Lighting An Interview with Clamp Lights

Today we're going to show you guys how to light a basic interview using a 3-point lighting system. We're using clip lamps today that you can buy at a local hardware store for like $5 or $10.
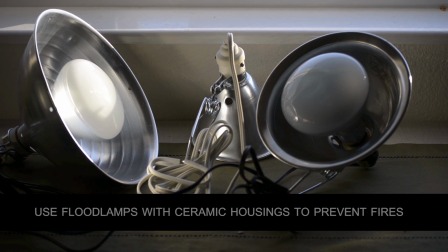The reason we're doing the clip lamps instead of professional lights is one, they're more affordable, and two, we're going to really teach you lighting principles through this process.
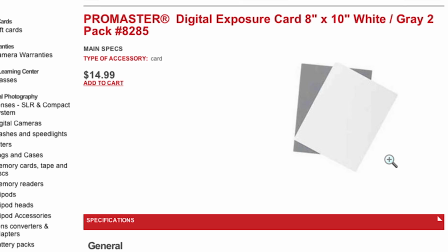What you'll need for this, however, is at least a gray card. You can buy 2 of these. I think Mike's camera has them for $18.
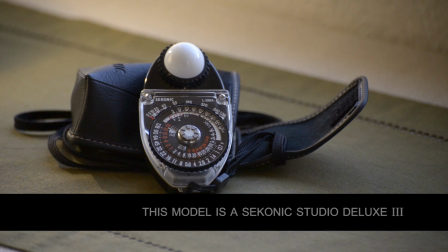I recommend highly that you get an analog or digital light meter. I prefer the analog ones.
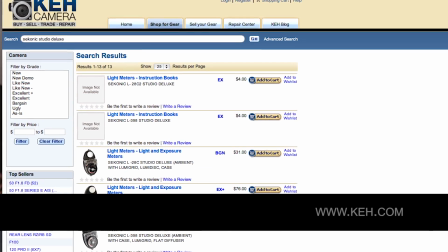They're $200. You can buy them used at sites like KEH. B&H also has some affordable deals. You can't really tell what proper exposure is unless you have a light meter. The camera has its own internal meter.
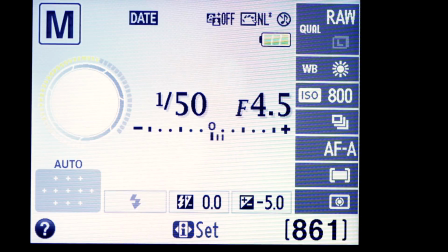It's set to actually 12 to 14% gray, despite what some sources say it's not an 18% gray.
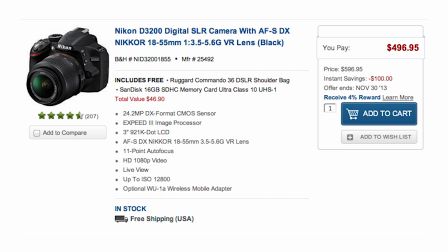So consider that when you're calibrating. We're using a Nikon D3200, which is on sale right now for about $500.
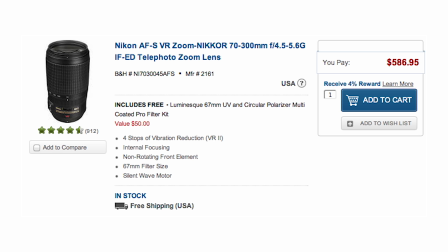It's very affordable, and we're going to be using a very long lens, a 70 to 300,
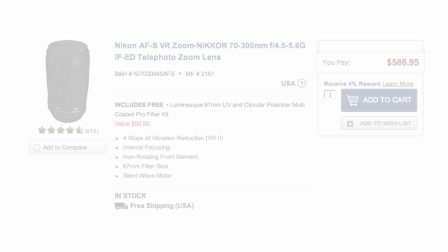which is also about $500, to make sure we can get really, really close to the subject, flatten out the features, and we can hide some of the lights and get the clip lamps really, really close. So check it out.
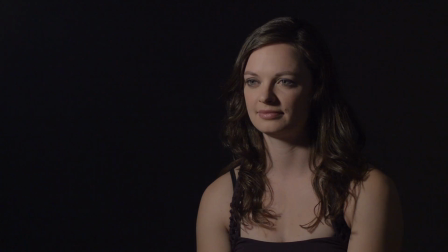First thing we're going to do is we're going to set the key light on and see what we're working with. You can light from the foreground to the background or background to foreground, whatever your preference is.
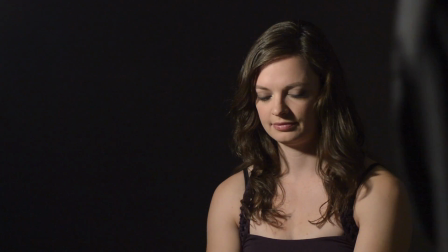Because of the clip lamps, I want to find out what our brightest image is and expose for the subject first.
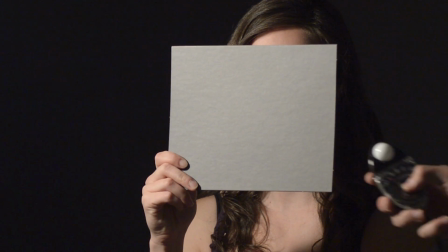We're going to put the gray card in and we're going to measure the light value. So the light meter says that we are actually at the appropriate exposure.
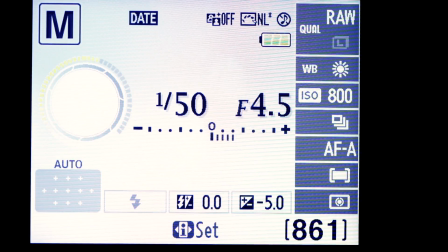The gray card, however, will give a slightly different reading because the internal metering system of the camera actually reads for 12 to 14% gray.
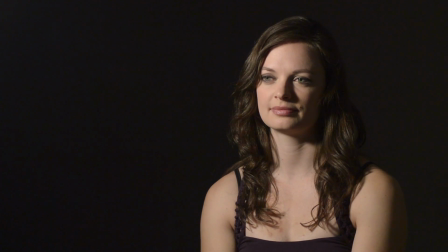So it's going to come out a little bit different. It will, however, get you a lot closer than just guessing, and please do not trust the LCD screen as they're misleading.
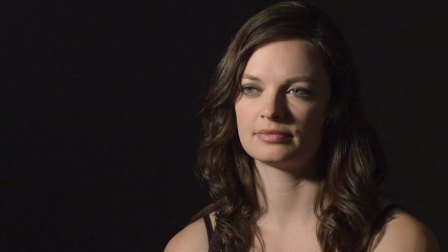If we want to change the quality of the key light, we can add diffusion material or wax paper. Just make sure not to get it too close to the unit, otherwise it'll ignite.
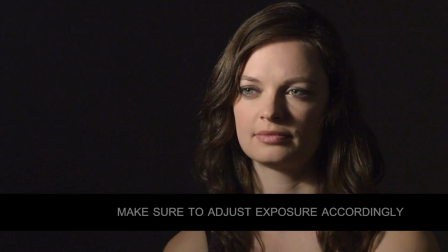So here's with diffusion material, here's without. Again, with, you'll notice nice soft features and shadow detail.
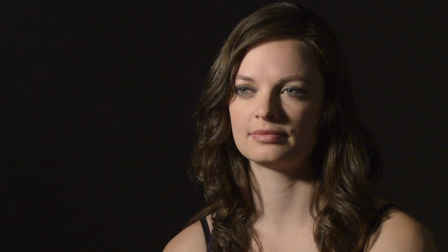Here's a little bit harder. It really depends on the face. If they have hard angular lines, sometimes it's nice to enhance them using hard lighting. If they want to remove wrinkles or blemishes, it's good to use soft lighting.
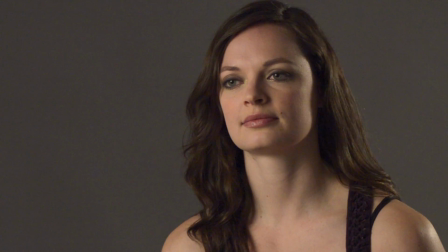You can also bounce light to make it really, really soft. Right now we're just shining the key light into white cardstock.
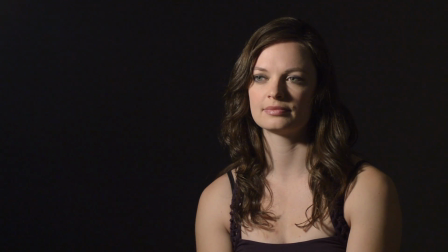You want to position the key light in the direction that they'll be looking. So if they're doing an interview that's 10 to 15 degrees off axis, like our model is here, we're going to want the key light in the direction of her eye line to give a nice eye light. We don't want to hold the key light too high because we'll miss the eye light and her eyes will become shadowed.
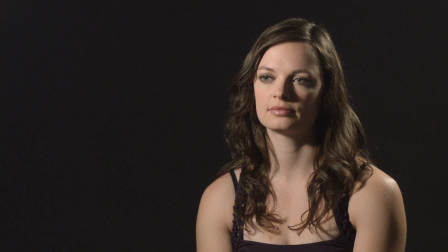Next, we're going to add a rim light to give some separation from the dark background. One thing we want to avoid when adding the rim light is catching the nose with the light. Creates kind of an odd highlight on the nose and draws too much attention to itself. So we want to keep it back and as close to behind, directly behind the subject as possible without getting in the camera.
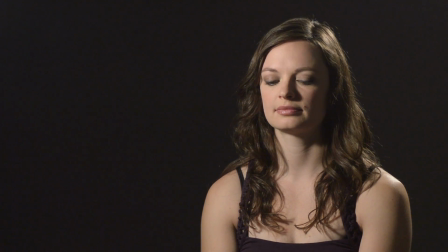Now we'll add the backlight. We can do a couple things with the backlight.
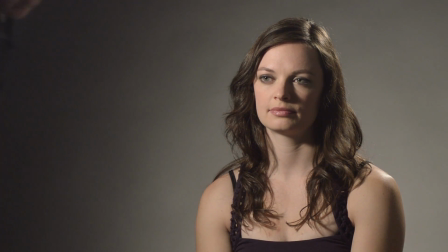We can move it in right behind the subject to create a halo effect, or we can put stuff in front of the light and create kind of like a makeshift gobo.
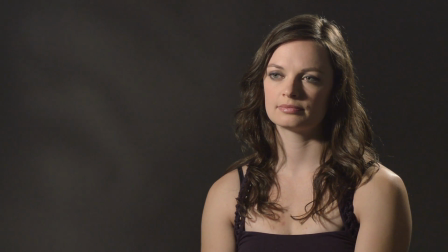So here we just added a plant, creates an interesting pattern. You can do this with a lot of different objects. It doesn't really matter.
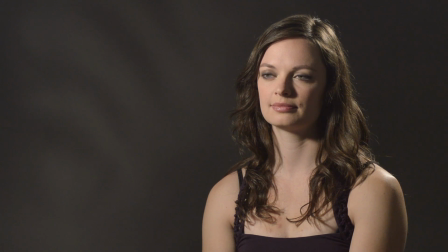There's a lot of different plants even. Venetian blinds, it's really up to your choice. So if you want to add a little splash of color, you can go with an orange filter or a blue filter.
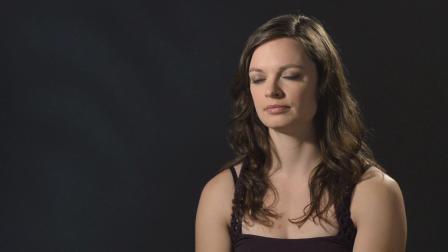And if you want to take the contrast ratio down, you can use a piece of white cardstock and actually just kind of position it on the opposite side of the key light. I tend to like a little contrast and shaping of the face, so I typically don't use this. It really depends on the kind of interview that you want to light and your own personal preference. And that's your basic 3-point lighting setup.